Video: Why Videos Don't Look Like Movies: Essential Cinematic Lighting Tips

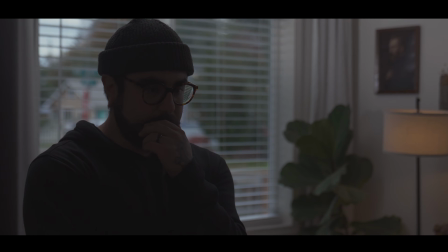(4:06)
To give a little splash of light on the side of my face, I'm using this tube light that's right next to me here, and I tried to get it as close to my face as possible,
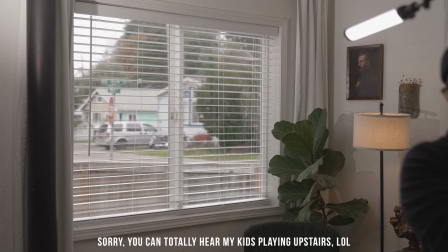(4:14)
just right out of frame, and that seemed to work really well.
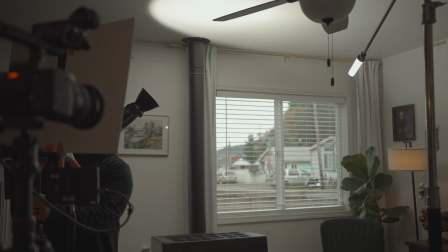(4:17)
After that, I just needed a little bit more fill, so I grabbed my trusty project card that I got from the store.
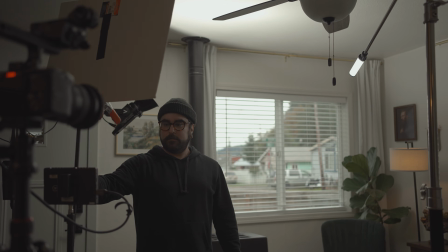(4:24)
You guys have probably seen this many times, and I put that also as close to my face as possible.
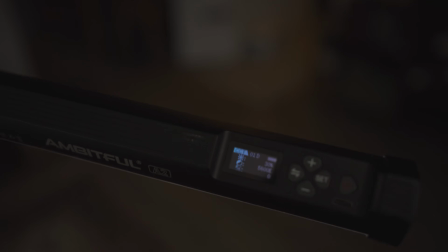(4:29)
It really made a huge difference. Now, what am I doing? I'm actually creating little micro adjustments in my lighting to create a natural looking scene,
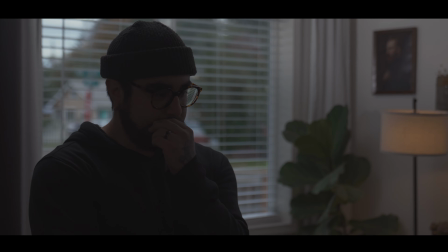(4:38)
and all of this is being motivated by the lighting that I already have in the room, which would be this window light, and I want to emulate and elevate that window light. The second tip or technique that a lot of cinematographers use is removing light, so let's dive into that one. In the beginning of my career, I wasn't thinking about layers or depth or anything like that.
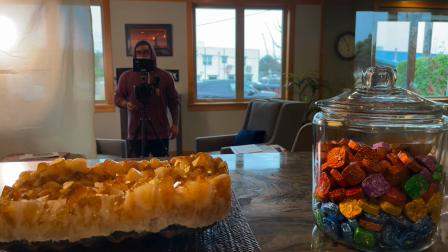(4:57)
I just knew that I had to bring light into the building and that I had to turn all of the lights off. Now that's not a bad way to go.
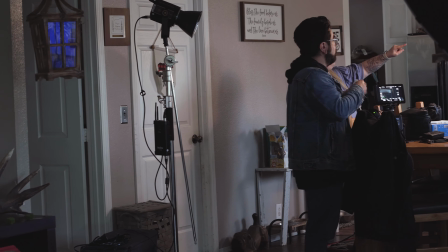(5:03)
That's actually very smart, and you should do that in every video that you produce. But if you're looking for that cinematic look, removing light is a great way to go.
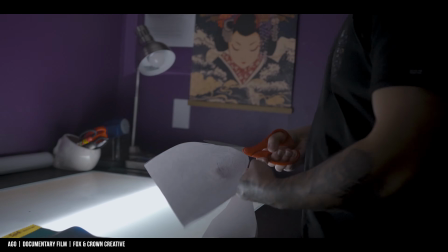(5:12)
So why would we want to remove light? Removing light can enhance the shot in so many different ways, like adding depth, mood, and layers to the scene.
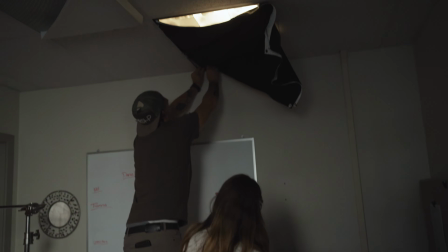(5:20)
But now that we know it's important and why we would remove light, how do you do it? One way is to just block out any kind of ambient light from spilling into the room. For this, you could use something as fancy as like a flag or something like that, or you could use something as simple as a black curtain, which I've used many times on all kinds of film sets. I actually have some blackout curtains here in this room.
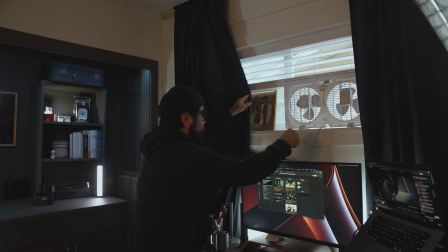(5:40)
Whenever I'm filming my talking heads, I just close those because there's a window there and it just blocks out any ambient light coming from the sunlight. But as you know, light has a way of bouncing all over any kind of surface that is in the room.
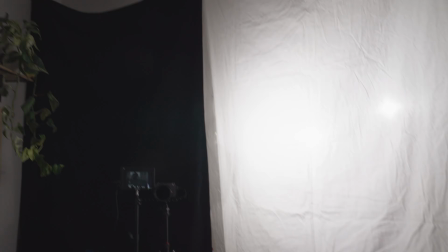(5:52)
So another way to block out some light is just to add some negative fill to your subject. All you would have to do is have some kind of black solid, again, maybe a black curtain or a flag,
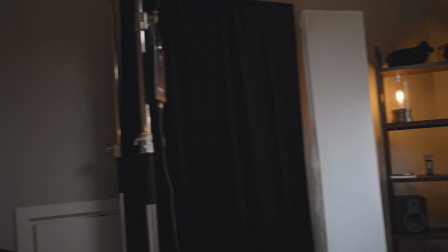(6:02)
and place that on the shadow side of your subject to further enhance and remove light from your subject.
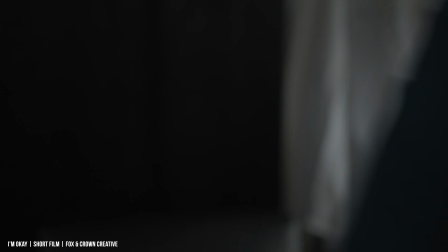(6:08)
What this is gonna do is it's not only going to block out any light that's being reflected from any other surfaces in the room,
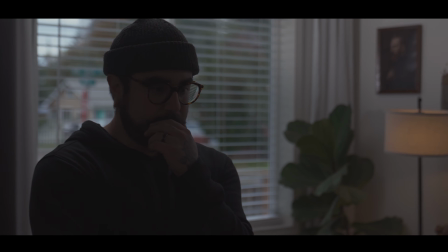(6:15)
but it's also gonna absorb some of that light, giving you a much more moody and dynamic look for your scene. Now I have a whole video about fill and negative fill on the channel, so I will leave a link in the description below if you're interested in watching that. Negative fill is definitely one of those things that you should keep on hand because it can add so
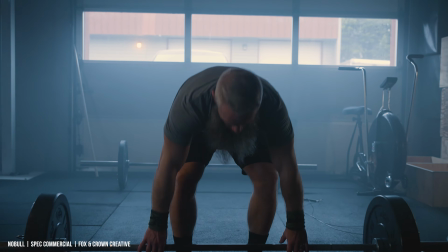(6:33)
much to your scene if you're looking for that moody style cinematic look for your videos. So now that we have these two tips down, motivated lighting and removing light, then you're already at a massive head start. But unfortunately, it doesn't matter a whole lot unless your decisions are made to drive the story. So let's dive into our next tip, and that is story-driven lighting. There are so many different choices that the cinematographer can make in order to create a scene for a film.
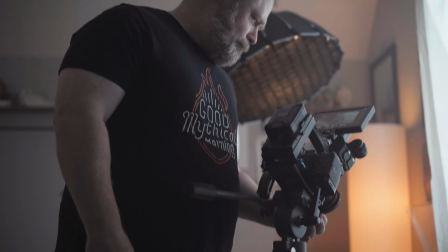(6:59)
These are things like whether to choose hard light or soft light, to shoot on the lit side or the shadow side, or whether or not the scene calls for high key or low key lighting. This truly is one of the main reasons why a movie looks like a movie and feels like a movie.
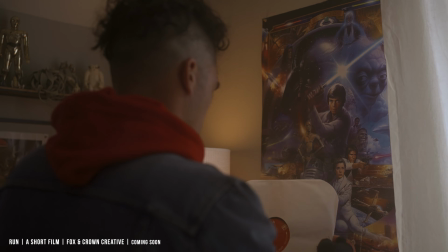(7:14)
There are a lot of decisions that are made, and they are all based off of driving the story and the narrative of that story.
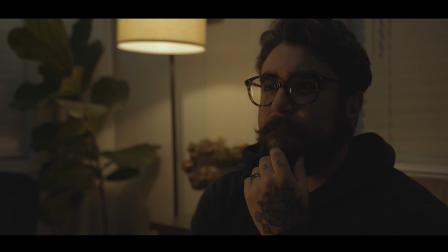(7:19)
So what does that look like? Let me show you an example. This room here is lit, but what if I were to turn off all of the lights except for this key light?
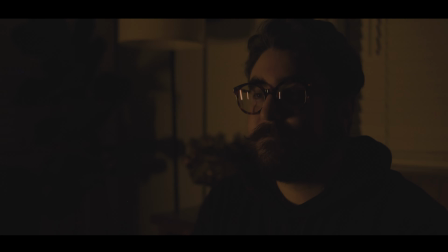(7:26)
Well, then that totally feels a whole lot different. Again, this goes right back to our first thing, and that is we want everything to feel and look as natural as possible.
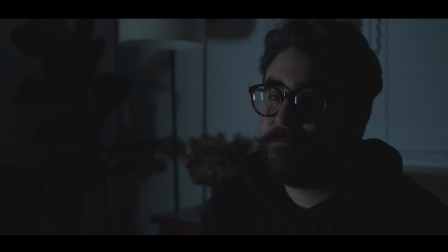(7:34)
If I were just to leave this one light on, that would be a stylistic choice and a very hard one at that. This is increasing the contrast between the highlights and the shadows of my shot, making it feel a little bit moody and probably even a little unsettling.
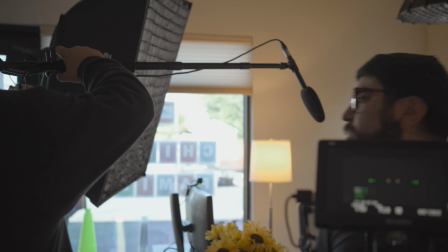(7:50)
Now there is a whole lot more that goes into how to make a video look cinematic, which we can't get into huge detail in this video today. But I hope to make more videos like this to further explain how to make our videos look more cinematic, so definitely stay tuned for that.
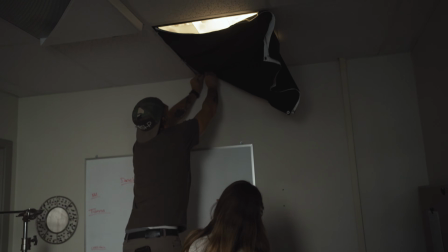(8:04)
The best part about all of this is not only will these few things that we just talked about massively elevate your films, but these are also super simple to master.